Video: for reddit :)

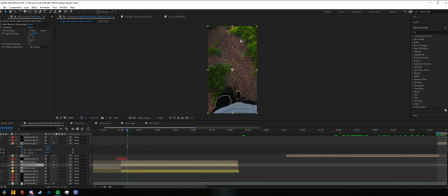(0:00)
Alright, this is for everybody on Reddit who was asking how I did this trippy Tomorrow's Desk dinner speaker thing. This is for you.
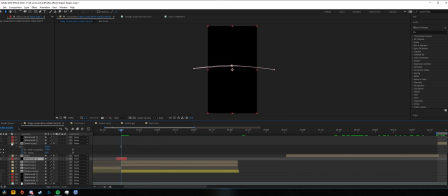(0:11)
So, to start off, these blinking things, these are just black solids with a keyframe, eye-opening sort of thing.
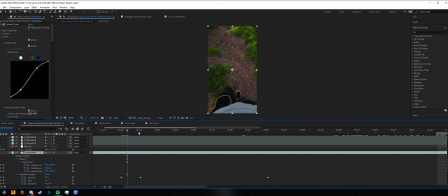(0:19)
This bottom layer is where all my effects and stuff are. That's just color grading. For the main warping, I used a turbulent displace and I keyframed it a little bit just to get it how I liked,
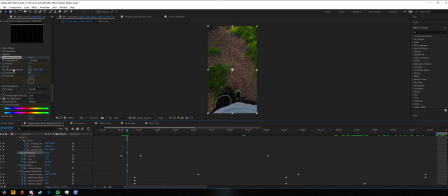(0:33)
and so everything is in warping, just the size, offset, and evolution, which is just how it moves. I also have hue and saturation, which is just giving it more saturation, and then a VR chromatic aberrations, and I just keyframed those to get it how I like, so I can get these certain colors and certain things.
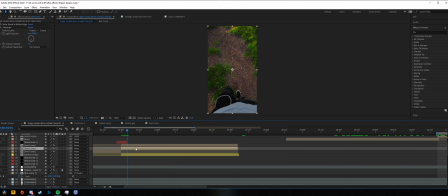(0:54)
So for my legs, I rotoscoped those with the RotoBrush tool. Kind of took a little bit longer than expected just because there wasn't a lot of contrast. And then for this weird pattern inside my legs, that's actually a
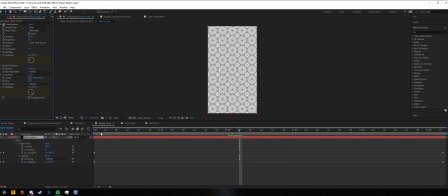(1:15)
fractal noise with a kaleidoscope thing on it. That's also just keyframed to get it how I like.
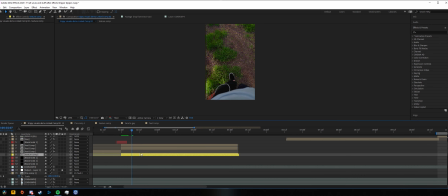(1:22)
And then I use the texturize effect to put it onto my legs, and then I just rotoscoped out my t-shirt because I didn't want it on there.
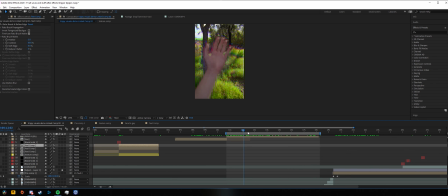(1:36)
And then for my hand, I also rotoscoped that with the RotoBrush tool just because I didn't want it to be warping and be affected by all the saturation, and it also would look better with this echo effect that I put on it,
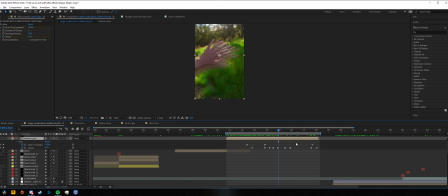(1:48)
and that is also keyframed just to get it how I like with the delay and the fading and all that sort of stuff.
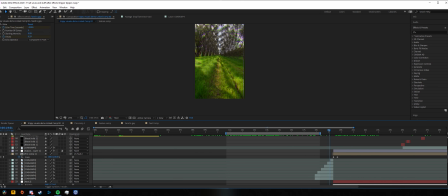(1:56)
So then for this part actually was pretty crazy.
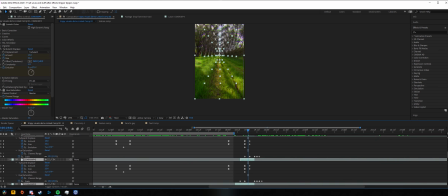(2:00)
These are all my different layers. They're essentially just scaled down, keyframed to kind of just pop out from each other. And then so it lines up all the way down to this corridor here.
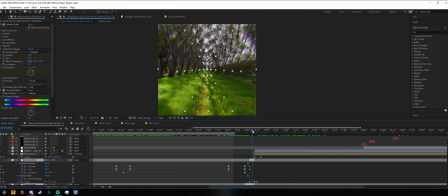(2:14)
And then to get that super trippy zooming in effect, I pre-comped all of them,
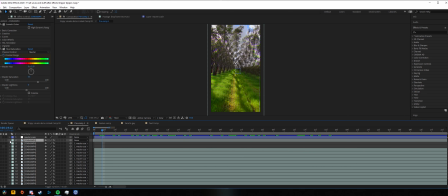(2:20)
and I needed a little more than what was in that first section that I showed you.
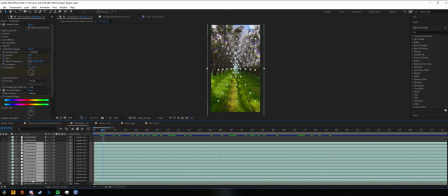(2:26)
And all of these are just displaced by, I think, 20. So 80, 60, 40, 20, 10.
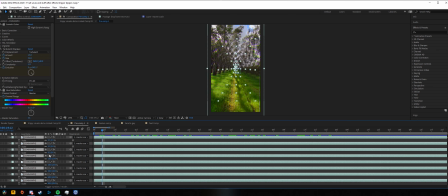(2:34)
And then down here, I don't know why that one's like that, but 5, 2.5, and then it just shrinks.
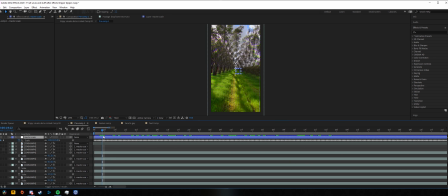(2:40)
And I went all the way up to 0.1. This is just a null object that scales all the way through,
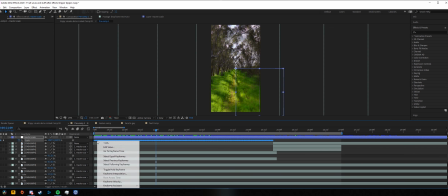(2:48)
but I did the keyframe assistant on this and did the exponential scale,
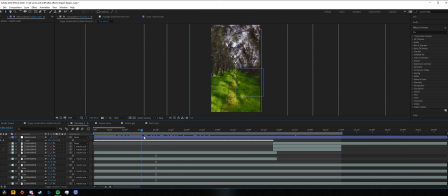(2:54)
because otherwise it doesn't flow consistently. It just does all these weird speed things.
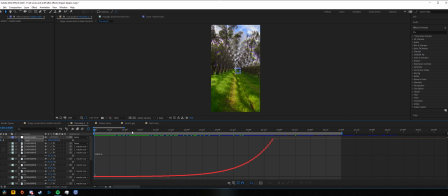(3:01)
If you look at it like in the graph editor, you can see that it ramps up.
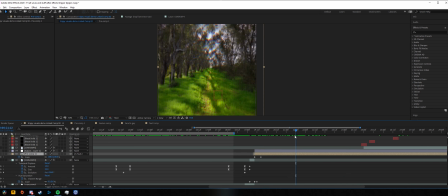(3:07)
And then I had trouble at the very end whether to keep going with it or to just kind of blink and continue with the other clips. So I just went with that. I put another of these blink preset things that I made just to mask the hard cut to the rest of the footage.
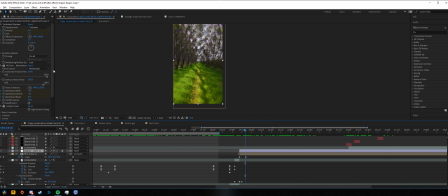(3:26)
And then the same effect is on all of these. There's just turbulent displace and the VR chromatic aberrations and a little bit of Lumetri color.
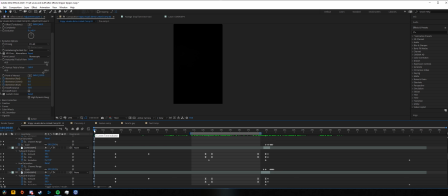(3:34)
And that is pretty much it. So thank you guys for all your comments and upvotes and stuff that you're sending me. I really appreciate it. I actually put up a Tame Impala short film that I worked really hard on up on the subreddit a few days ago, but not too many people saw it.
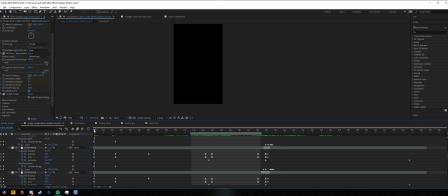(3:50)
If you guys could check that out too, that'd be super awesome. I will leave a link in the description below. Other than that, thank you for watching. I hope you enjoyed.